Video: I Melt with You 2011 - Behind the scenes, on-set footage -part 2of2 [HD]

graffitied building near it, and we said, this is perfect. Here's a place for them to joyride, get stuck, and when the other guys show up and they're all at the top of the dunes, they all go careening down. And it had this, we said it kind of reminded us of Help or a Richard Lester Beatles film where they're all up there,
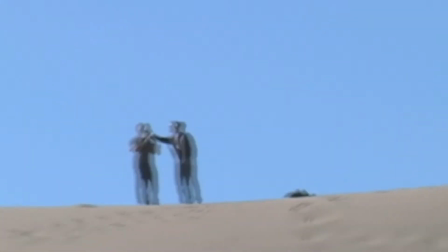[0:17]
and you just wanted that joy and boyishness and this sense of abandon.
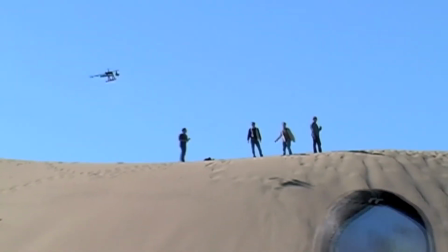[0:22]
And the dunes were, again, this kind of epic, playing with the scale of it.
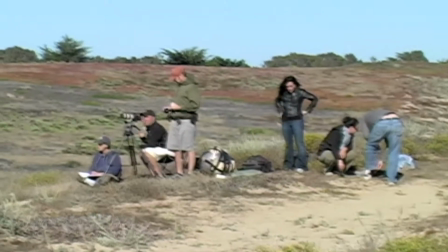[0:27]
It's like, look at these tiny men on this larger place, and again, in the relationship between man and nature, it's like, you know, we're all powerless to it.
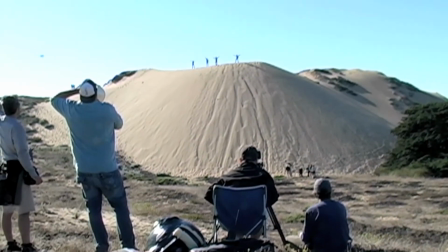[0:35] You guys ready? On 3. 1, 2, 3.
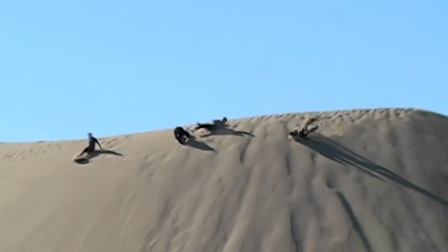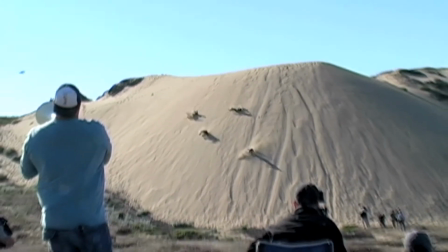We had many cameras rolling. If we didn't have 5 cameras rolling, I felt like we weren't doing our job. And they said, well, there's no actors there and there's no chip in the camera. I said, I don't care, shoot anyway. It became a joke where I'd say, like, I would just go up to Matt or Eric or John Pingree or anybody else, anybody in the camera department. They would be standing there with a camera in their hand. I'd say, why aren't you shooting? And they said, well, I said, I don't care, we'll shoot it again.
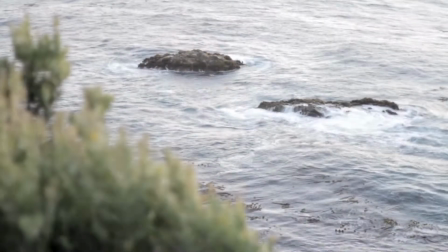[1:24]
I said to John Pingree, I said, okay, you shot the water. Have you shot the water in every possible light with every possible speed?
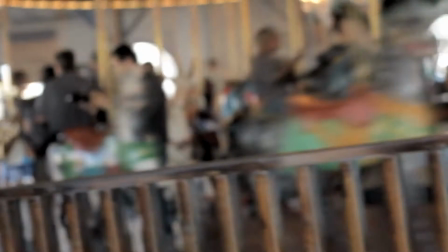[1:31]
I'm a little crazy, but you know, it's just data. It's just data. Eric Schmidt is like a brother to me, and Eric and I have worked together a long time and have built up, you know, a relationship of trust and love and aesthetic, you know, sensibilities.
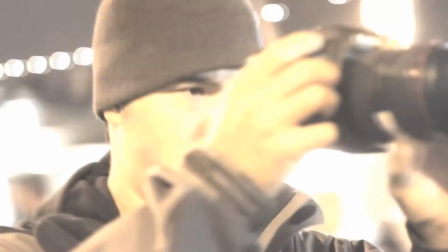[1:56]
And when you add Matt Rowe to that mix, I just think what we were doing in some of these short videos that we had made and other pieces, we just kept developing that visual language and that trust. And again, you're going ahead and you know what you want to shoot. I would know how he would shoot it. He would know what I would want to shoot. And again, in all this image capturing, it's good to have those creative allies that you understand.
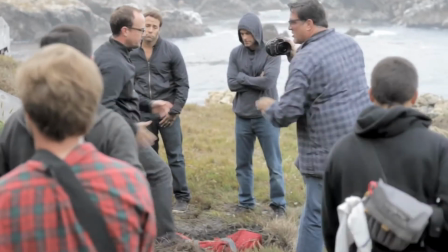[2:22]
It's like a marriage, you know. It's something where you just, or a dance partner or a sports partner.
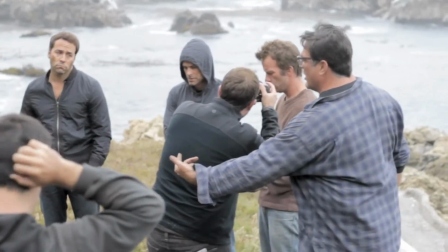[2:26]
You can riff, and there's an ease and a comfort, and also a good challenging with it, you know, between each other about how to tell the story. But we're in a bathroom. There's 4 cameras. It's not. No one's precious about it. Everybody's egoless about it, and it's all like, let's just shoot. Let's just make great shots and tell the story.
Hey, he's back.
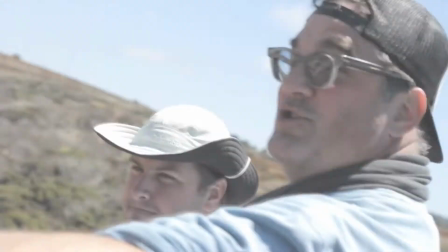[2:55] I want to roll and be able to shoot this with this beautiful foreground crop right here.
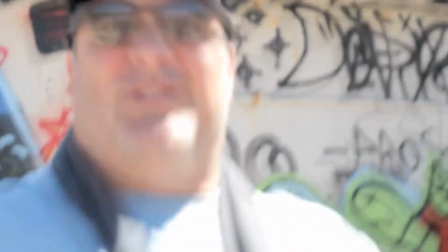[2:59] Listen, get out. It's fucking like, just fucking loose and renegade the right song.
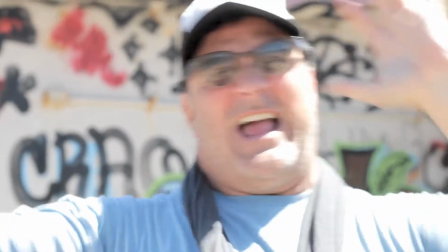[3:05] It's fucking perfect. Guy, let's get back in. Ah.
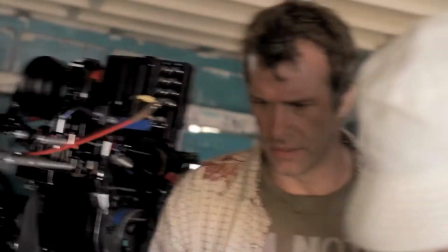[3:12] I want to look at this new technology here. This is new. This is what's cool about this movie.